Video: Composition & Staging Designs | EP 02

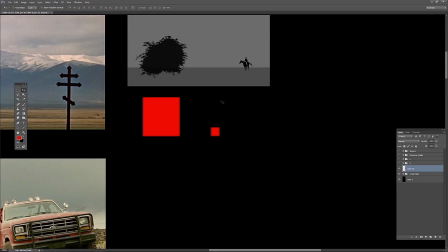253s
So contrast, we'll talk about that, but just wanted to throw that in there as we look at steelyard composition.
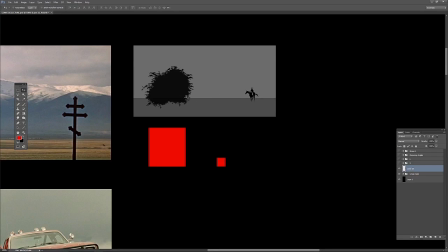261s
So balancing a larger shape with a smaller shape.
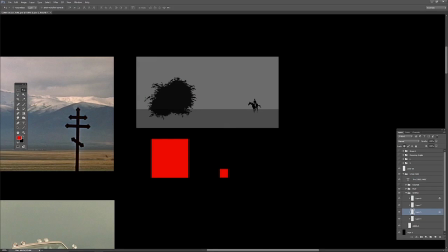266s
Now, in this example, they don't have to be on the exact same plane. I could have this bigger and bring this guy, somewhere else. I can put this guy tiny,
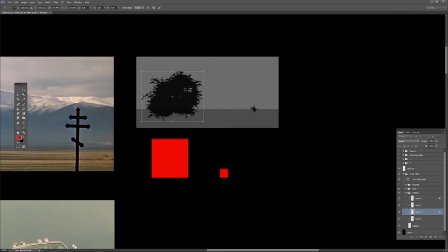281s
and this guy being much bigger. So, play around with that composition. So that's very simple. Now let's see how we can use it or see examples of it in film.
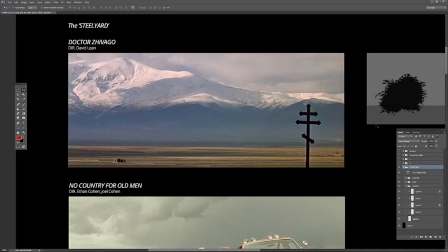297s
So here's a good example. It doesn't have to be, even in the picture frame, but we have this shape
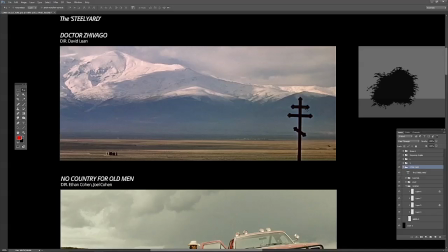307s
And a story moment again, how does it tell the story? In this frame, there's a funeral happening. The little Dr. Zhivago, as you'll later meet,
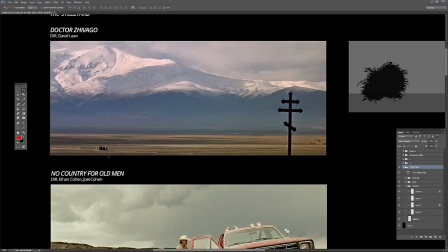321s
early on in the film, his mother passes away, and they're about to go to the funeral.
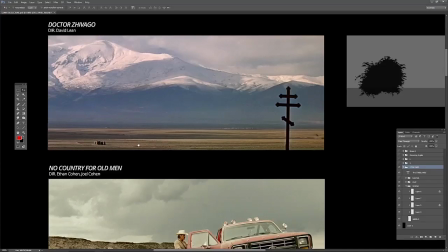326s
So, staging it in this vast landscape, again, showing that this is a very remote village, probably not many people. So this shot already tells us that with the wide shot like this.
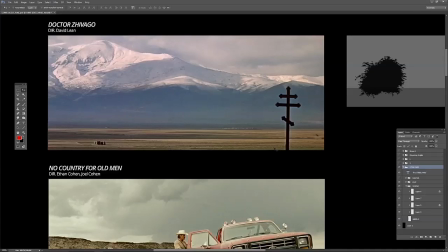343s
And then how do we show that it's a funeral and people are about to approach the burial ground? You could put a simple cross, a religious symbol in the frame, and balance it with the people approaching
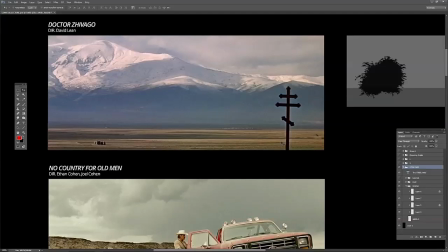360s
the burial ground. So beautiful composition. It explains so much just by looking at this frame.
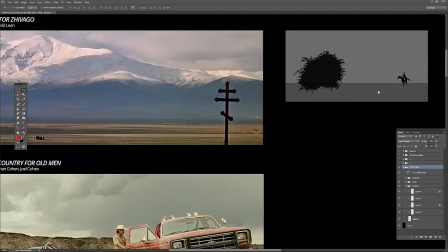367s
There's a lot going on. Story moment. So whenever you're using this, no matter how simple, it can be used to tell your story visually and beautifully.
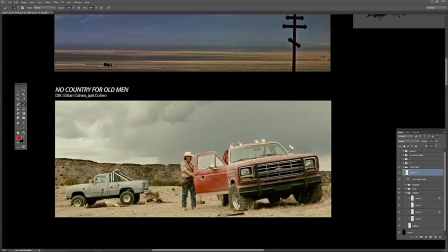378s
Okay, here's an example from No Country for Old Men.
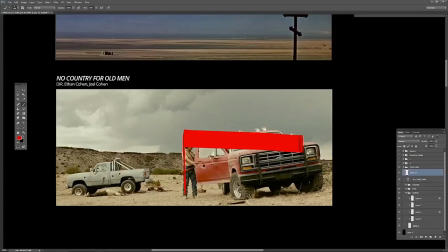382s
Now, this could also be used as a 3-spot, and sometimes it can be organized as that if there's a character or something else. But simple shape against a smaller shape.
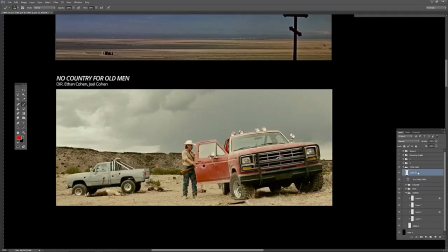398s
Big shape versus small shape balanced. So you can see how we can stage another story point here. Our character is looking through a shootout that has happened. Everyone's dead. Car's shot up, and he's going through and checking out who's alive and what's actually going on here.
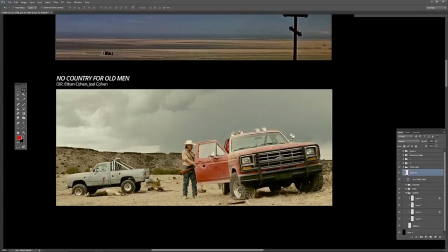418s
Drug deal gone bad, and you can use a simple steelyard
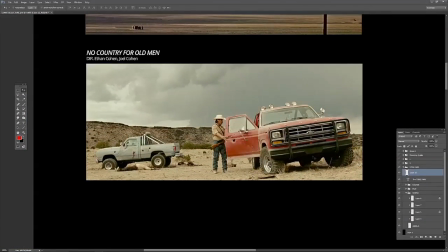425s
and tell a beautiful story visually, or even add another. If you took away this character, it'd still be a steelyard, but adding this guy might make it into a 3-spot that we talked about. But remove him and the story still stands, and we're using the steelyard composition.
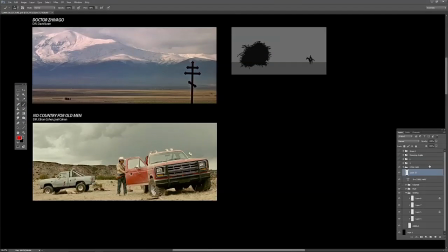444s
Now let's take a look at one more thing we can take a look at is an example from a master,
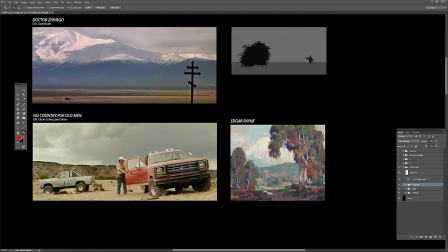451s
and we talked about Edgar Payne's book, and here you can see in his example,
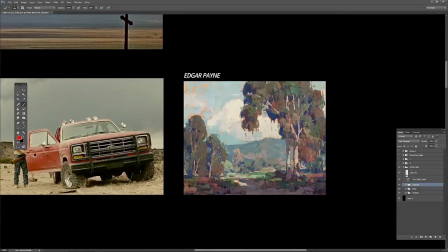457s
master painter, a great guy to also study, how he uses the steelyard to frame his compositions. One shape against a bigger shape right here.
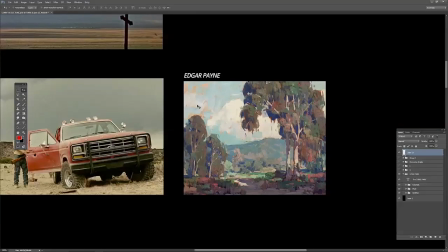475s
So we're going to be using him as an example since he's a master
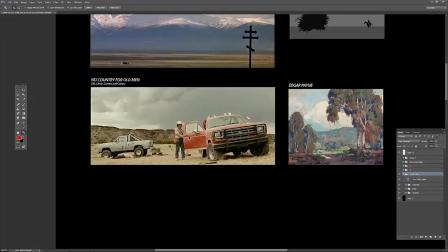482s
in composition as well, to see how it plays out in the fine art world. So you can use it for several different things, you know,
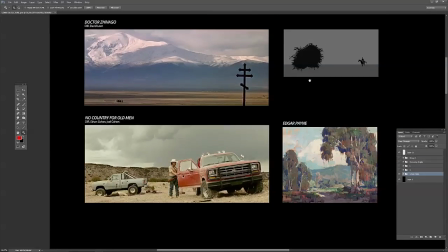493s
simple storyboarding comp or painting here, to film or even photography, and then landscape painting outdoors.
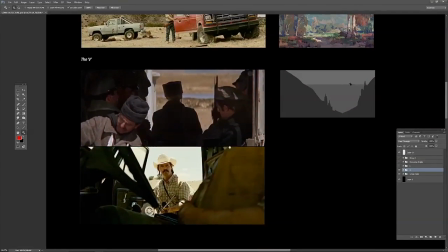503s
Let's take a look at another one called the V. Now again, a very simple one, and you've probably seen this tons of times before.
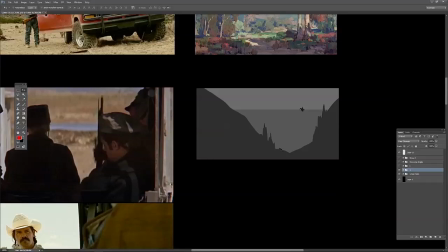512s
Simple V composition, using the elements around the frame to create a focal point,
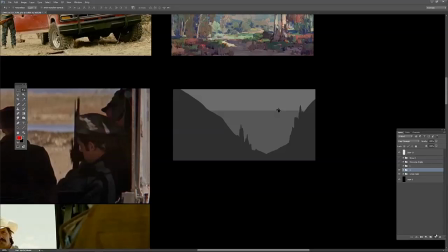521s
using the negative shape being the V. The negative shape, if we were to draw it out, is this area right here, being framed by the foreground elements. Makes the V
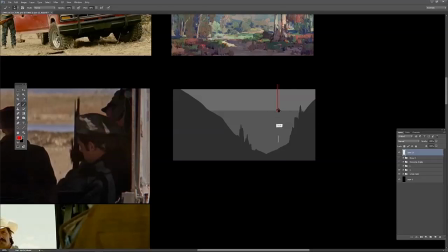544s
right there, and frames our hero, so we have a strong focal area.
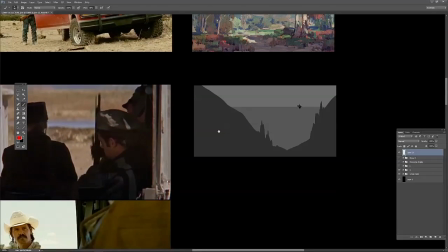552s
Now, simple, nothing to it, right? Let's see how we can use it creatively.
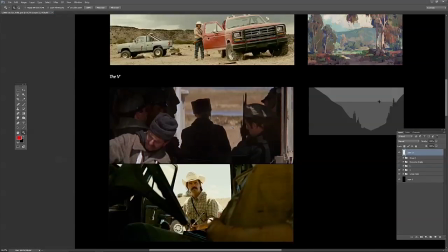557s
And this is the point, is having this simple compositions is really then up to you and how you use it to tell your story. And that's where the creativity of the artist comes in. So in Dr. Zhivago here, using characters on a train to frame
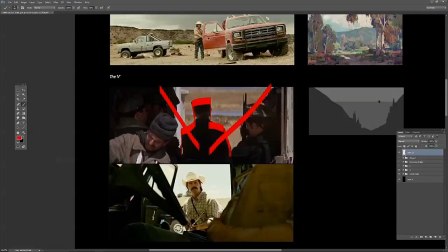578s
our hero, female character, and to tell a story that she's now walking away. And if you watch the movies, you'll understand the story moments, but she's now walking away. It's a hard goodbye, and her back is turned. Dr. Zhivago is looking at her while she exits.
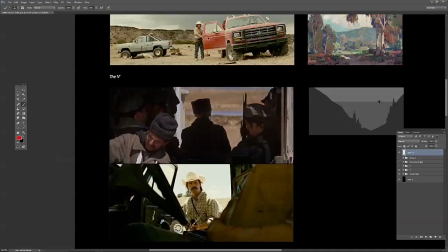596s
So this is a moment of loss, and in the midst of what's happening with there's army rebels, there's a war, revolutionary war going on. How do we use that and tell the story creatively and beautifully through a photograph?
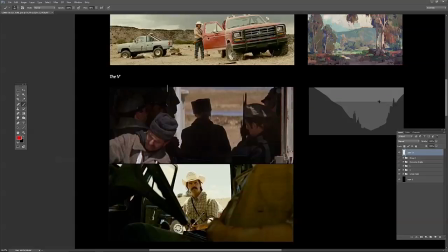615s
Well, we can use it, and look how they use the V composition, framing her against the negative shape back there as she walks away.
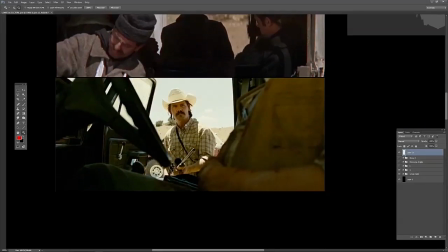626s
Here's another creative use for the V. We looked at how he's looking in the car.
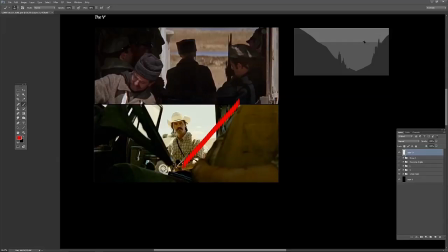634s
Now this is the opposite angle of the man in the car, and we can use elements inside of that car, the dead body versus, and using the steering wheel as compositional elements. Now this is using this simple V creatively.
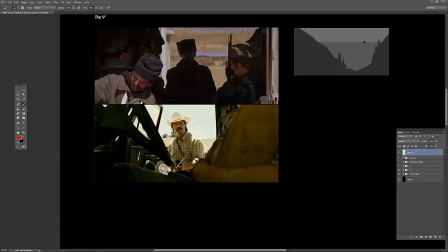652s
It can happen in landscapes as well, as we'll see in the master example, but look how creative this is, and how beautifully this is shot. Not many of us probably would have thought of doing this, but in the hands of real creative geniuses,
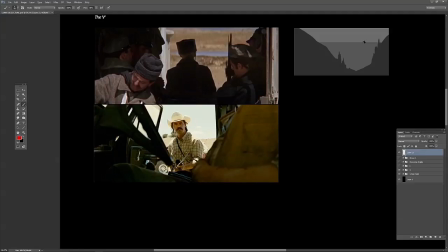667s
we have a beautiful frame and a storytelling moment. He opens the door, doesn't know what to expect, and what we see is some kind of dead body framed up against a vehicle, and then the camera will probably cut to his perspective to show the body.
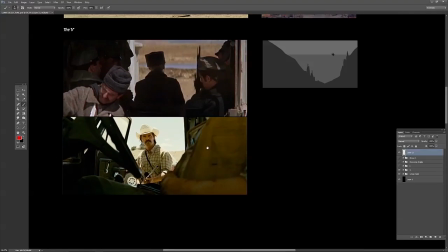685s
So really beautiful use of that V composition.
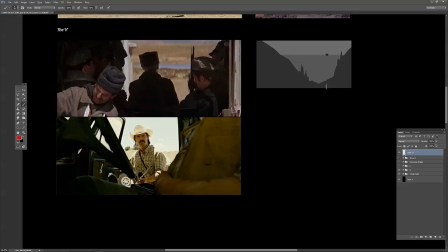690s
You can see how creative you can be with it instead of just using it. I've seen a lot of artwork out there using it pretty simply. This is the simplest way to use it, is framing it like this, or having beams come in and frame it.
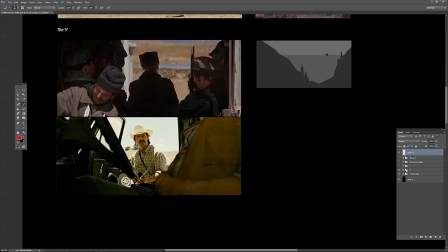705s
But when it's used creatively, it's absolutely gorgeous. Let's take a look at a master.
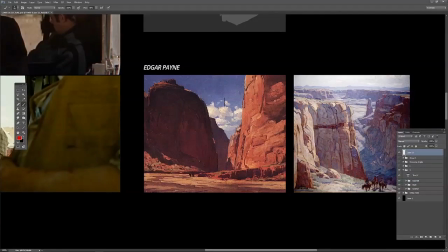715s
Using the natural landscape to tell his story, creating this V and bringing our eye down to, and this is a mix of what we'll look at in a second, is the L
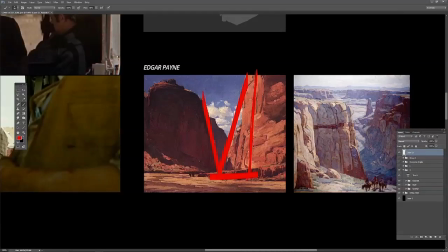734s
compositional design and the V. So the V brings us in and the L pushes us to our focal area. So all of these examples can be used together creatively.